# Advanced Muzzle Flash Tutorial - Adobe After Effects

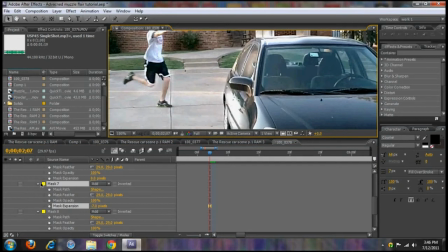[16:48]
And now for the glass windows, you want your opacity, you don't want that to be as much. You want it to be even less.
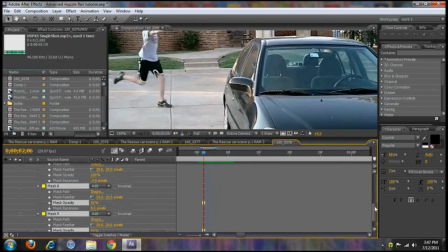[17:04]
And then overall, because light has to travel, it will dissipate over time. So we probably do want to go ahead and go to mask 6 and 7 and bring the opacity of those down,
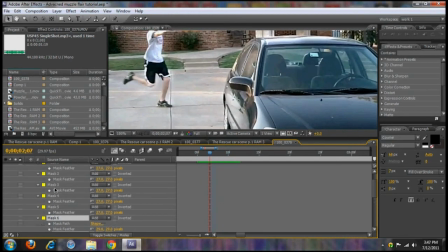[17:24]
so it just looks more subtle. Okay. Overall, I'm thinking this is looking pretty good. Let me go ahead and minimize all those. Let's zoom back out and let's see what we've got.
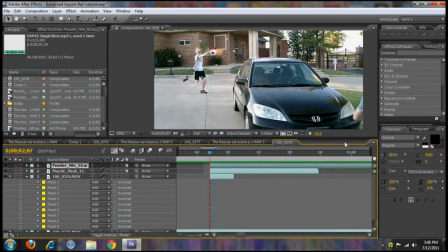[17:39]
Now see, that's looking much better. That's looking quite realistic. So if you noticed, our camera is moving, yes,
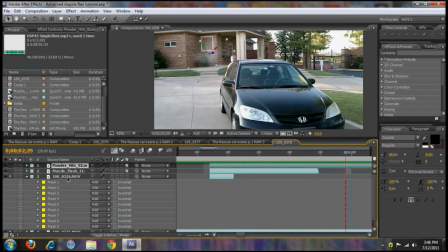[17:47]
but it's our effect for our powder, our smoke, excuse me.
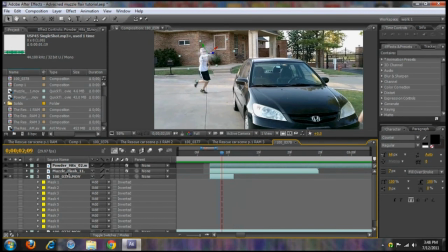[17:53]
We want this to move with the camera. Now of course, people can do track motioning, those sorts of things, but overall, we just kind of want it to move over.
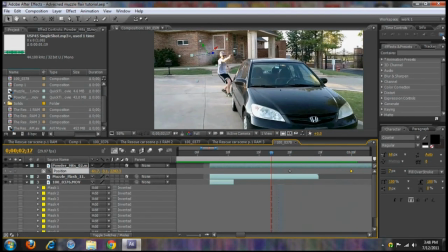[18:10]
Now of course, you want to be really careful because you can keyframe a lot of this stuff frame by frame, but it does get sort of annoying. See, like that, you're seeing it move way too much.
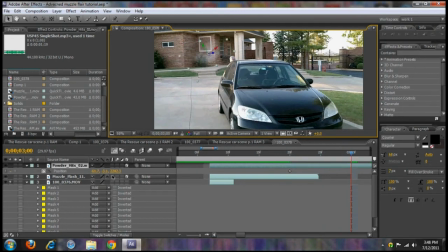[18:20]
So we probably want to control X that point, just make it a bit less, just a hair down, and let's see that.
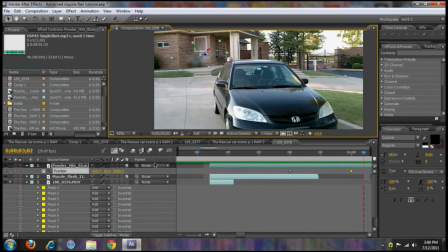[18:34]
Yes, it does seem to move. But what we also want is to see it move maybe a bit more.
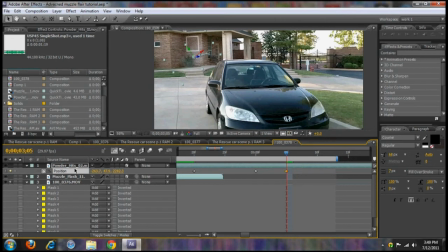[18:43]
And with our camera, because my camera in this angle, it's going up. Now, this seems
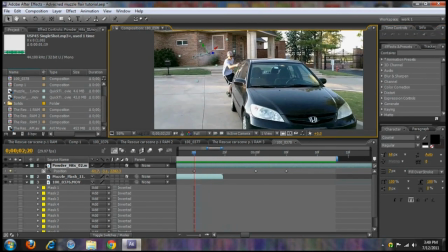[18:52]
to look much better, but also, I want this to go away over a certain amount of time.
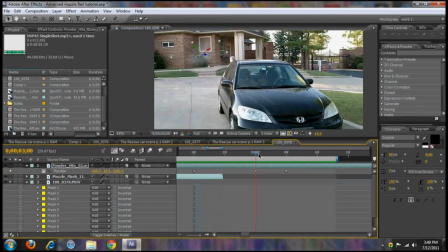[18:57]
So, we'll just kind of match it up with our opacacity, maybe turn it down to 0, because it also won't last forever. So now let's see what it looks like.
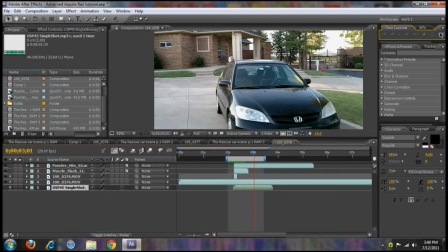Okay, so yeah, that's probably too much on the opacity. Probably change that out, make it longer, because you want it to all be subtle is really what you want.
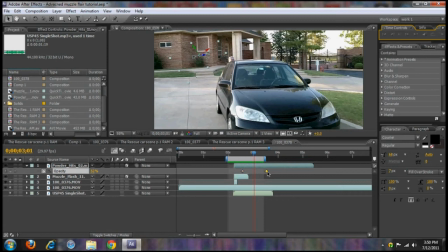See, that's looking much more subtle. Okay, now it's looking pretty good right here.
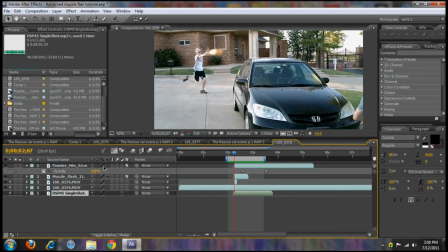[19:43]
You know, we've got our muzzle flash coming out, we've got our light on our guy, and the light's dissipating. So that's looking pretty good. Now there's a couple other things you can do to really stylize this.
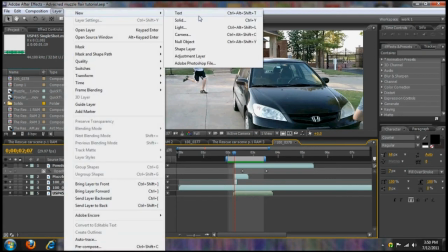[20:00]
We've practically done most of it, but if you really want to, you can go to a new solid layer, make it your comp size for sure, and make it start
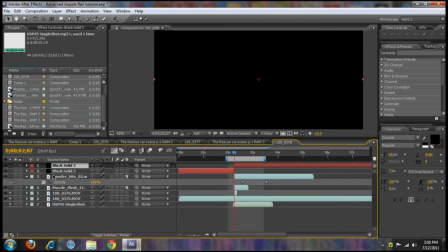[20:12]
Control Shift D when your muzzle flash is occurring. Count over like 3 frames and cut it again.
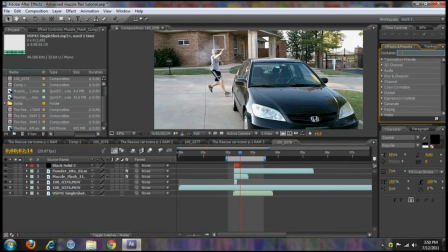[20:22]
Now, After Effects has a bunch of presets, so you can do the beam. And the reason why you want this in another layer is so you can like blur it out.
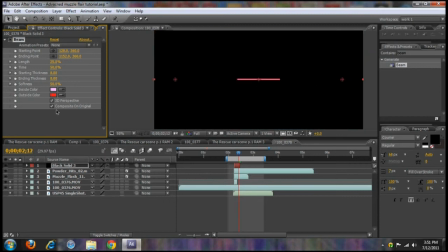[20:32]
So it's gone, but we want to see it right now. Composite on original.
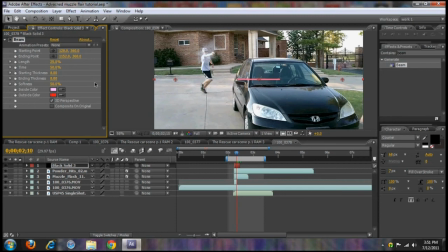[20:38]
Okay, so we have this. So let's go to our paint selector, and we'll do it probably with our muzzle flash.
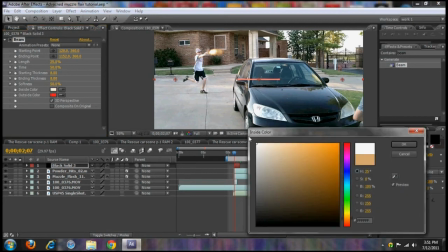[20:49]
I mean, what you can also do, you probably want to be fairly white, maybe. Maybe have a bit of a gray in it.